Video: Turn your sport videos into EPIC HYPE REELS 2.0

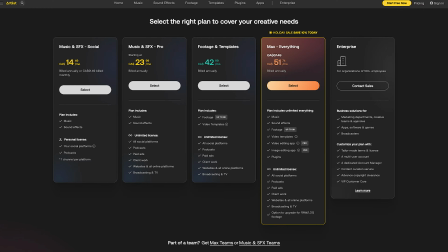And I'll explain why that's important in a minute. But what I also like is that you can get an affordable subscription that covers your client work.
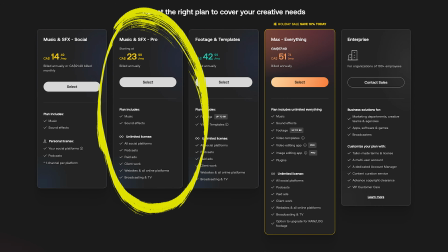So if you use one of their tracks for a hype reel that you did for a client or a school,
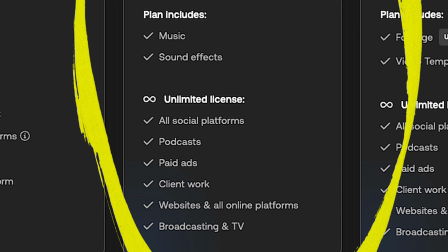and that client or school posts that video on their socials, they won't get in any trouble. Which is not always the case with other royalty-free music libraries. But whether you're looking for royalty-free music or mainstream popular music, the goal is always to find the right track for your video and avoid the one big mistake that everybody makes. But don't worry, I used to do it too. In fact, the biggest tip I can give you about music is to forget about your personal preference, forget genres, forget the type of music that you like, and instead focus on the story that you're trying to tell. Because your favorite song is not necessarily your client's favorite song, and even a track that you liked in someone else's video is not necessarily going to work in yours. Maybe because it's a different sport, or a different age group, or a different editing style, or simply because it's a different story. That's why finding the right mood, the right emotion for your story is going to be a lot easier than trying to find the perfect song.
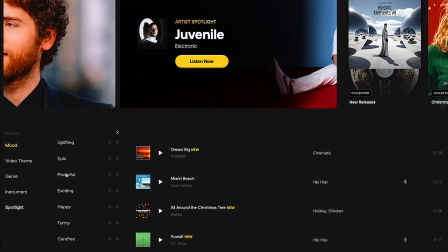So when I search the ARTLIST library for a new track, I usually start by browsing by mood and then just go from there for inspiration.
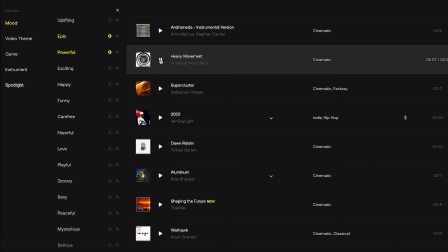And when I find a track that I like but is not quite what I'm after, I click the similar song button,
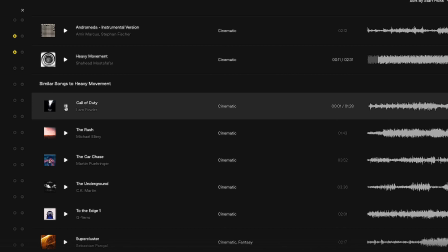which reveals a bunch of other tracks very similar to that first one and saves me a lot of time. Eventually, I might have to repeat that process once or twice before I find the right track, but unfortunately, finding the right track is not exactly the end of that process.
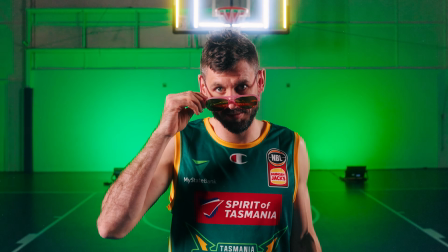For example, with this edit, I knew I was going for fast-paced, action-packed, lots of movements, lots of visual stimulation.
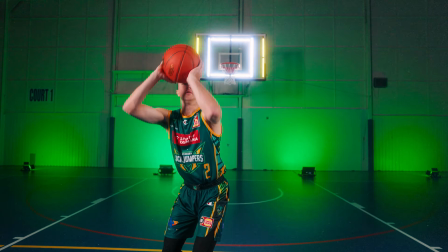So something too dramatic, something too slow was not gonna cut it.
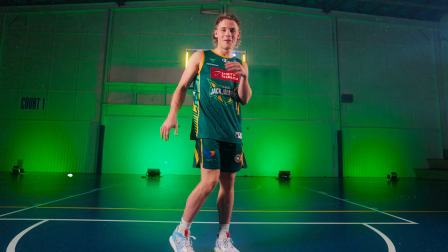That's why I went with a track that is happy, energetic, and also very relatable to most basketball fans. But the job doesn't end there. The next step is to edit the music track according to my needs. For example, in this case, I didn't want to use any of the verses because they're full of profanity. And, this hype reel is playing at a professional basketball game. It's a family-friendly event, so profanity is not an option. But at the same time, I didn't want to use the hook part of the song over and over and over. So that's when having access to the instrumental version of a track comes in very handy.
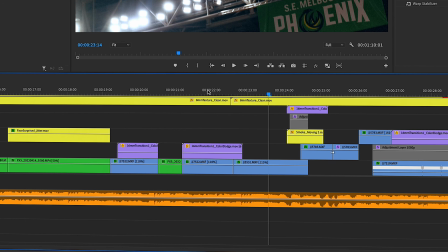Because that way I'm able to switch things up a little bit by putting a segment of instrumental in the middle and cover it up with game commentary,
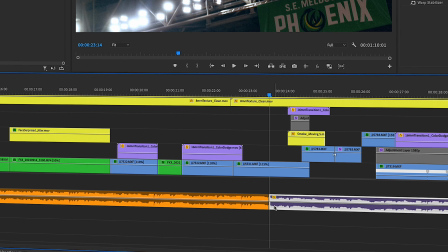only to bring back the hook at the end to finish it strong.
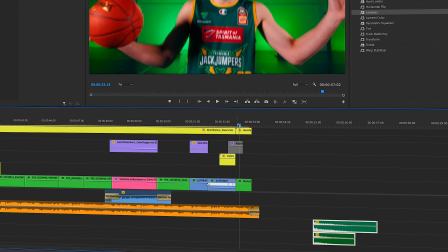And speaking of finish, I didn't want the audio to just fade away at the end because you always want to finish a hype reel on a bang,
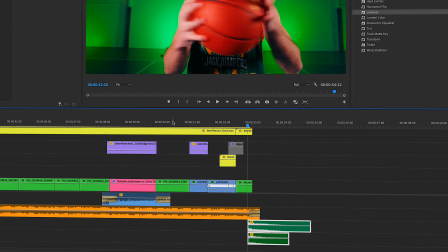so I added an explosion sound effect timed well with the music track and with the visuals to make it look and sound like an impactful ending. Alright, so like I said before, all the tools I mentioned in this video, from my digital packs to the ARTLIST subscription, everything is available in the description down below.
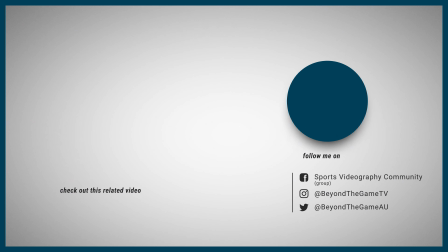Again, my name is E, and I will catch you in my next video, so make sure you subscribe if you haven't already. Otherwise, I hope this video was helpful in taking you one step closer to your sports videography dreams.